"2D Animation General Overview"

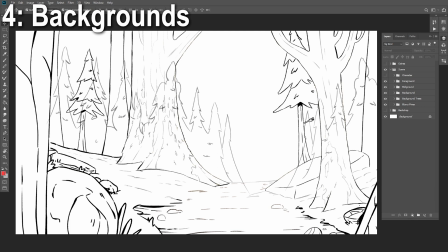[4:13]
Creating an environmental illustration like this is as easy as first doing the lines, then the flat color,
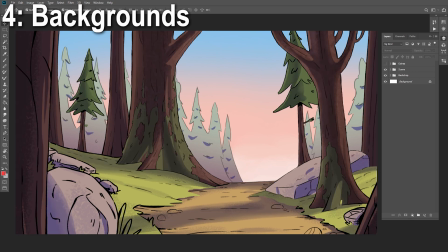[4:20]
then adding textures, then some shading, then lights, and that's about it.
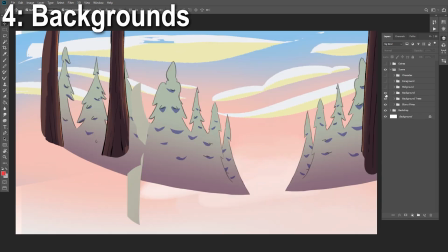[4:26]
Using this simple order of operations, you can quickly create seemingly very complicated illustrations.
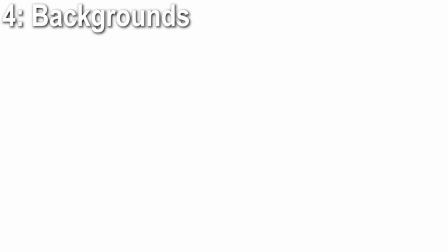[4:33]
I also made sure to create the backgrounds in pieces, separating the foreground, midground, and background sections.
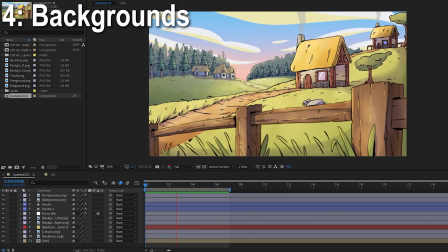[4:41]
This will be very important later. After I completed an illustration, I imported it into Adobe After Effects. After Effects is where everything will be composited, including the character animation.
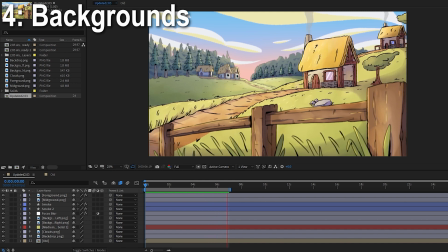[4:54]
If you are dealing with a panning shot like this one,
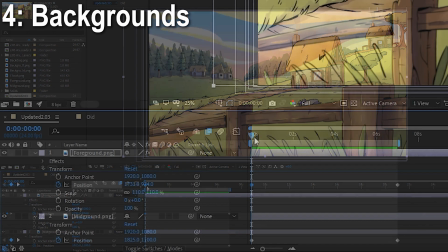[4:57]
you can achieve a pseudo 3D look by keyframing the different pieces to move at slightly offset times.
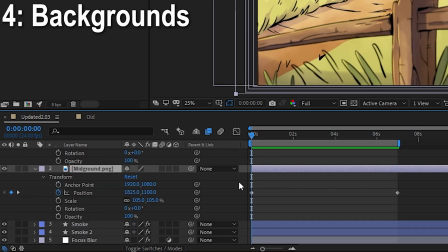[5:04]
In this case, the foreground will move the most, while the midground and background will move the least.
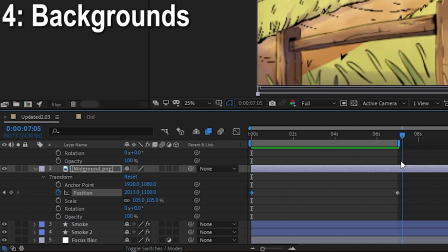[5:10]
This is much of the basis for what makes 2D backgrounds feel alive and immersive,
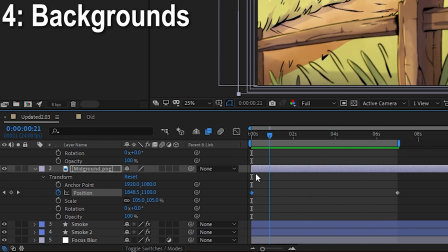[5:16]
and not just a flat backdrop for the characters to be pressed up against.
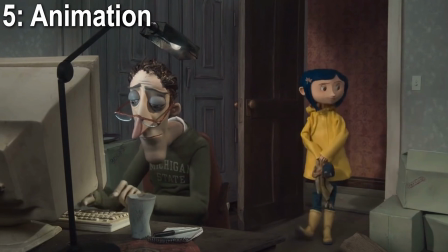[5:24]
And of course, the most tedious part of animation, the animating.
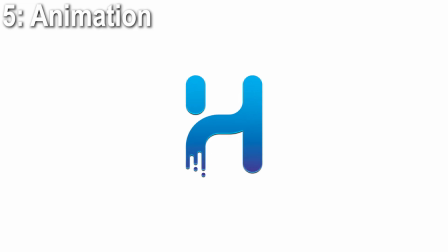[5:29]
I use Toon Boom Harmony for this project, as it's what I've the most experience with,
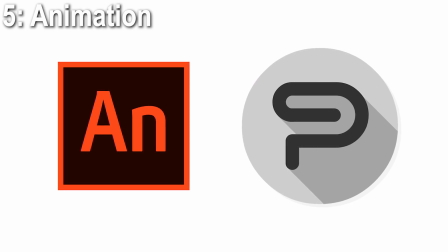[5:35]
but programs such as Adobe Animate and Clip Studio Paint would work well too.
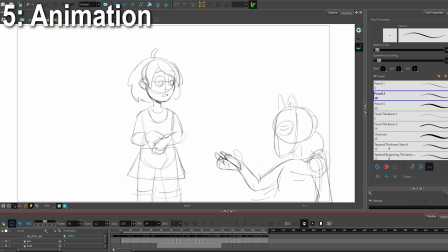[5:41]
Regardless of what program you use, the process is basically the same. I first begin with a basic sketch that gets across the motion of the shot,
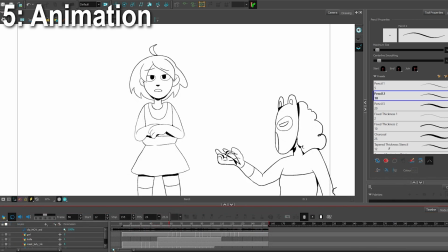[5:49]
and then after that, I draw the final line work using the pencil tool. After the line work is complete, the colors must be filled in.
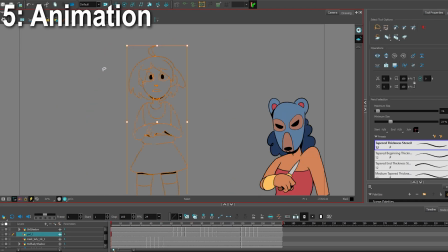[5:58]
I simply use the lasso tool to select the line work, copy and paste it to the color layer,
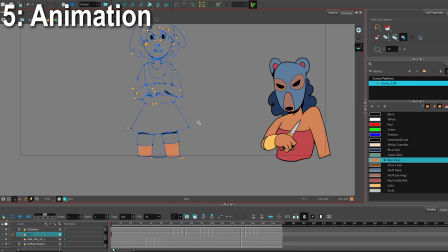[6:03]
and use the paint bucket tool to fill in the lines with the desired color.
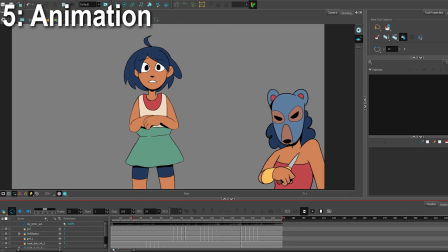[6:07]
Then once all the color is added, I create a mask by duplicating all of the layers, and then,
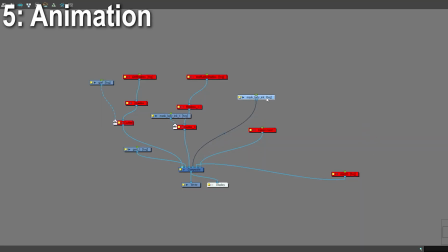[6:16]
honestly, I don't understand how it works in Toon Boom. The node editing tool is super uber complicated, and I don't even get how it works.
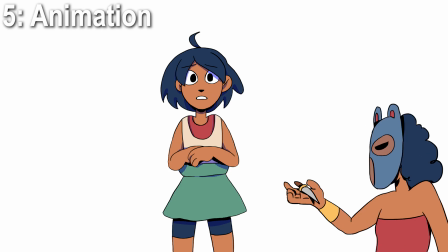[6:27]
I just looked up a tutorial and copied that.
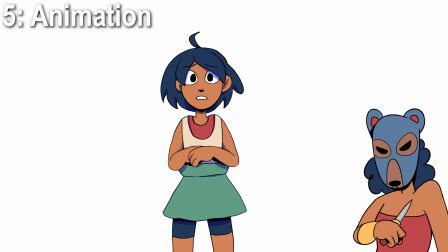[6:30]
But anyway, after the mask is created, I draw the shadow with a dark blue color set to multiply.
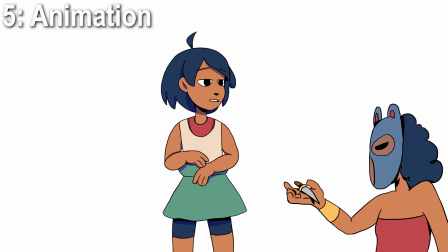[6:37]
So at this point you have sketched the animation out, drawn the lines for the animation, filled the color in, and drawn in the shadows. I hope you can see why animation takes so damn long.
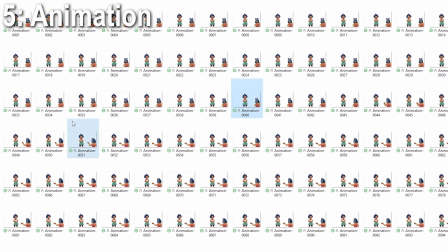[6:48]
Anyway, all that's left to complete a shot is to export the animation from Toon Boom as an image sequence into After Effects.
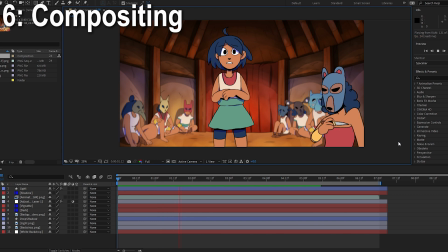[6:59]
After importing the animation into After Effects, the next step is adding light and shadow gradients. This is very unnecessary and is very time consuming, but I felt it added an extra dimension that enhanced it in some way.
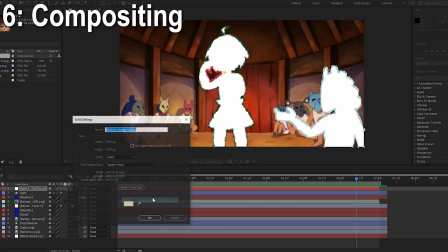[7:13]
To do this, I auto-traced the animation layer, then created a color solid, yellow for light and blue for shadow,
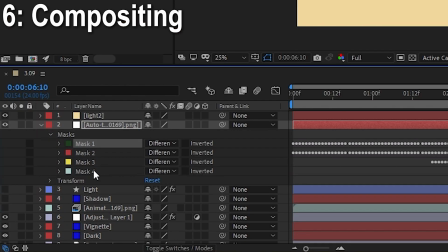[7:19]
then pasted the auto-traced mask onto the light and shadow layers.
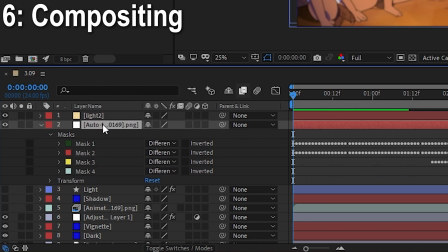[7:24]
This way, the gradients would be masked to the animation and wouldn't touch the background.
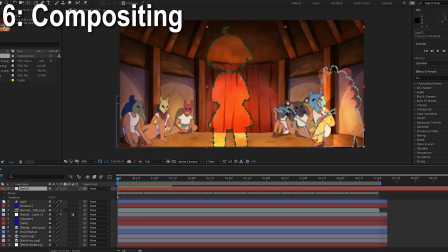[7:29]
I simply changed the layer blending effects, multiplier or linear burn for the shadows, and overlay for the lights.
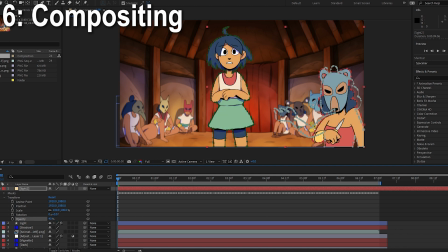[7:35]
And that's basically it. As for other compositing effects,
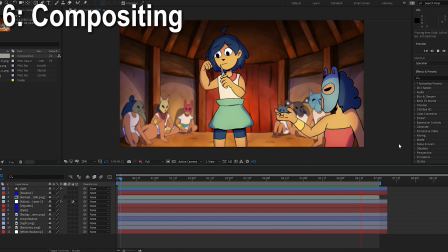[7:40]
I would also add a Gaussian blur to the backgrounds and areas just to make the characters pop a little more, and add further dimension.
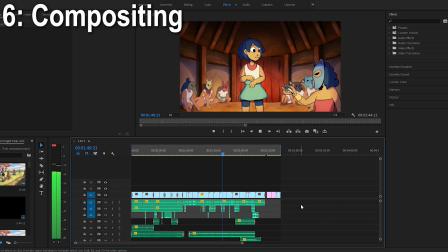[7:48]
Once the shot is completed, I then exported the clip and put it into a master Premiere file.
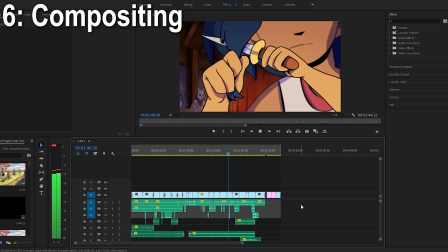[7:54]
And then once every shot was completed, I added music and sound effects to make the video really come to life.
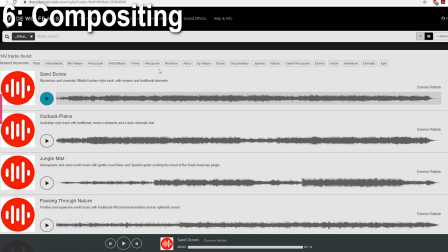[8:00]
For music, I searched for suitable tracks from DeWolf, but now that I know their content isn't copyright free, I probably won't ever use them again.
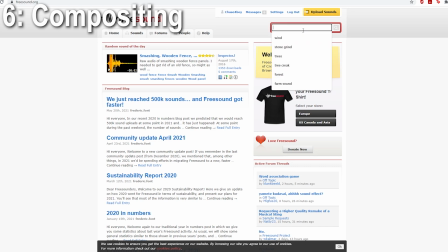[8:09]
For sound effects, I searched on freesound.com and YouTube. And well, that's about it.